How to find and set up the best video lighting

So make sure you drop a question and I'll be sure to get back to you and help you. But what shall we do now? I think we'll look at the diffusing of lights and look at a few more options to help you to kind of round off this lighting situation for your live stream. And we'll also look at a few scenarios. So let's have a look at that next. What about cheap diffusers and reflectors? Are those any good? Well, that's actually a great point. I have used them in the past and they've given me very good results.
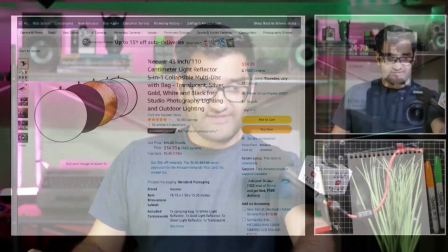33:40 What do I mean by that? Let me show you a few of these to let you know what I mean. So in this example, how it works is you can use a reflector such as this.
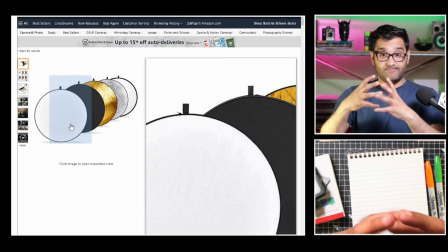33:48 There's actually a disc that opens up and it reflects some of the light. So in our examples, we talked about having a main light and reflecting some light back in.
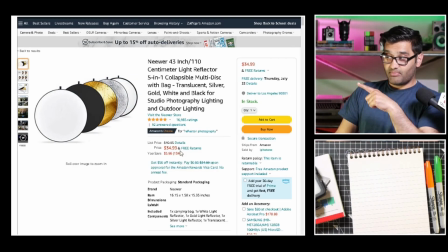33:56 This would be a great option, but you can see the pricing there is similar to a small light.
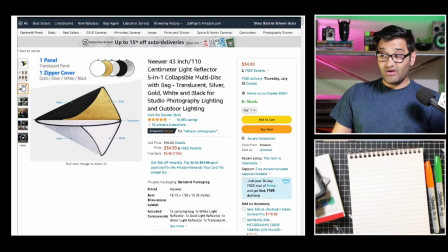34:01 So would it be good? Well, it would be, because firstly, it doesn't need to be powered.
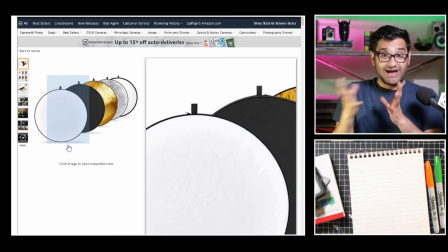34:05 So if you're outdoors, you can actually use the power of one light or the sun to help boost in any shadows or highlights that you're looking to do there.
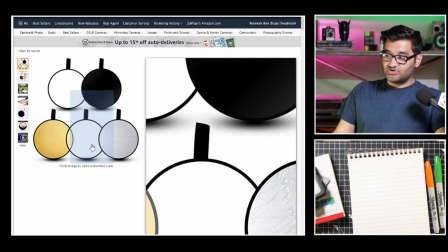34:13 That's one option. There's a few more options there. You can get them in smaller sizes so they're easier to control.
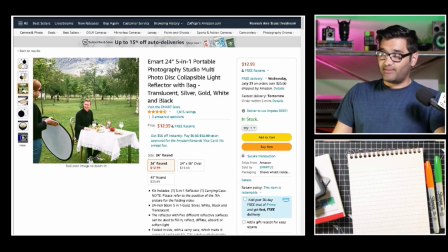34:18 You can see that's a smaller size there. It gives you an example of that. And then you've got things like this. So if you're not looking at harsh lighting, you can get little diffusing panels like that where the light shines through to make it a lot more soft. That's very important to get rid of this harsh shadowing. You can see my hand there has a shadow on. It's very important to get these types of diffusing panels, and all these I'll put in the lower budget,
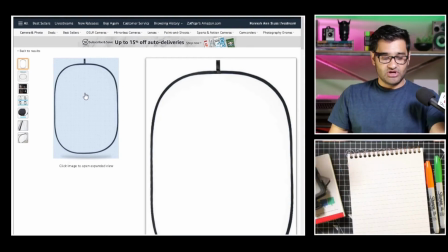34:43 but they're very easy to set up and they're good to give you a nice smooth light, which is very important in live streaming, video making, and light being diffused always looks nicer than harsh light like I've got today. A lot of this light is quite harsh to purposely show you how it can be looked when it's actually improved. So I'll show you some other clips that you will see as part of this to see what good lighting is, what not so good lighting is. Lighting can always be improved. So don't be afraid of practicing and trying lots of new things. Place it in different places, look at how it works and adjust it. It'll be an evolving thing. Every time you'll improve something and make it better and better for your next stream. So keep that in mind, and we'll summarize and I'll give you a few more tips about these lighting situations before we move on to the next section. Okay,
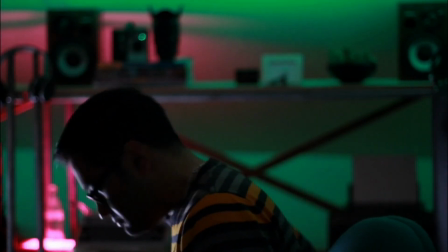35:32 so as promised in the course, I wanted to give you a view of this. So here you'll see I've switched off the front lights. I've moved over to my standing desk. That is the LED light which runs around the back that I mentioned in my diagram.
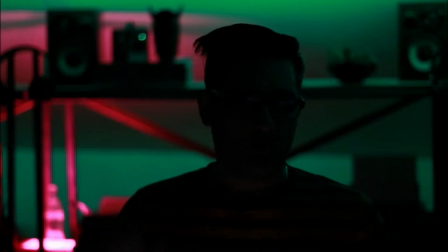35:44 Is a green light, and then I have my additional lights. I've put one light on there, and you can see one light just fills in behind me.
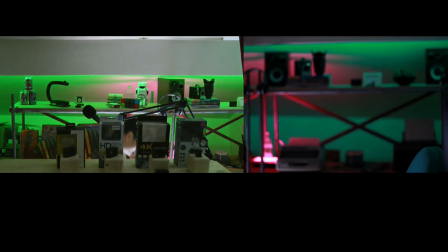35:52 So now you'll see right behind me there's a slight definition from the background.
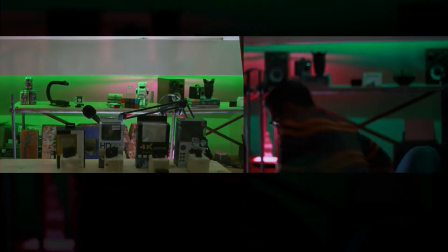35:57 So this is early when I was setting up my standing desk, so it's actually not exactly how it looks now, but I'm giving you a behind the scenes look at how I test this.
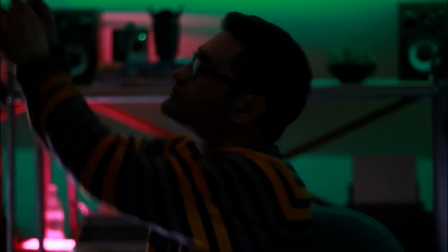36:06 So one by one you'll see I've put a light on there. I'm pointing it towards the standing desk and checking how it affects my situation.
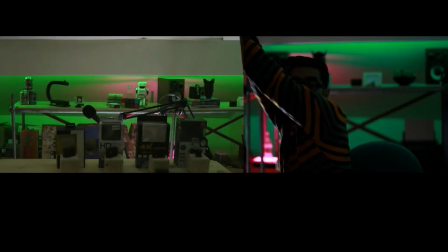36:13 There's that foam core I talked about that stops light overspilling. So right now there you can see one side is brighter than the other.
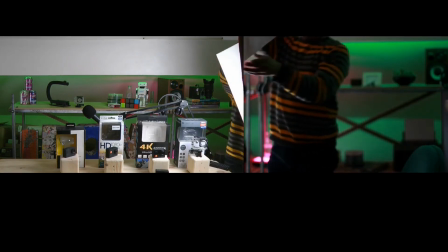36:20 Using a foam core, the light doesn't quite bounce back enough. These lights are not that powerful.
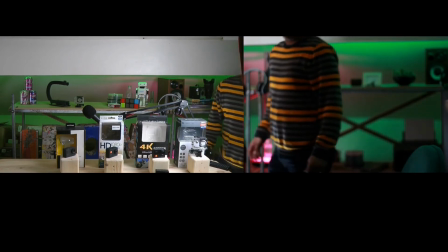36:26 So this is where I talked about the low budget lights and the high budget lights.
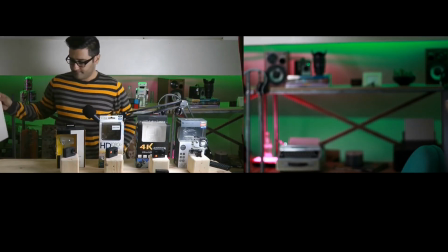36:30 So now what we'll do is we'll walk around and turn on some more lights to let you see exactly how it affects the setup.
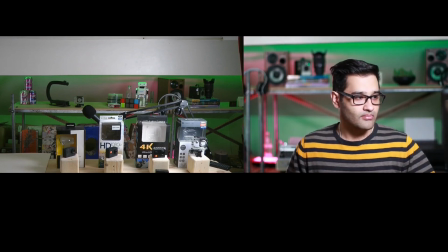36:36 So here I'm in front of the camera. I've turned on my main light there. So you can see by turning on the main light, it allows you that slight extra pop.
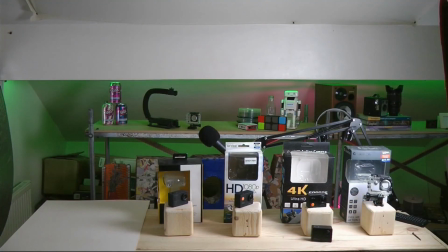36:45 Now when I sit down, you will see me based on the background. And here we go now.
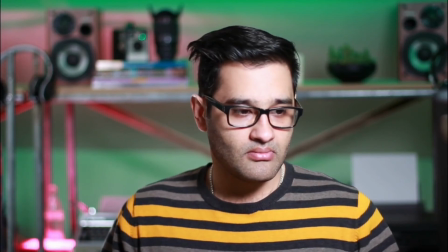36:49 Look how well that does. That is a 3-light system. So I'm showing you between the screens, the back's been lit and the front's been lit.
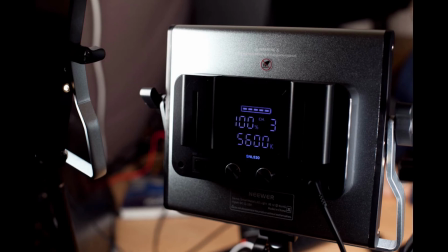36:57 So that gives you an inside view of lighting.
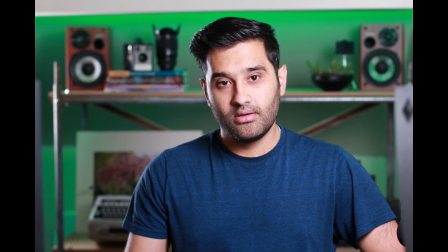37:00 I'll show you a few extra little clips here to help you understand how lighting helps, as well as a few extra little pops.
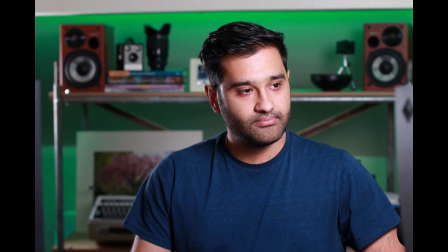37:08 So let's have a look at these. I'm also sharing some other photos here from early days when I was doing my lighting testing setup.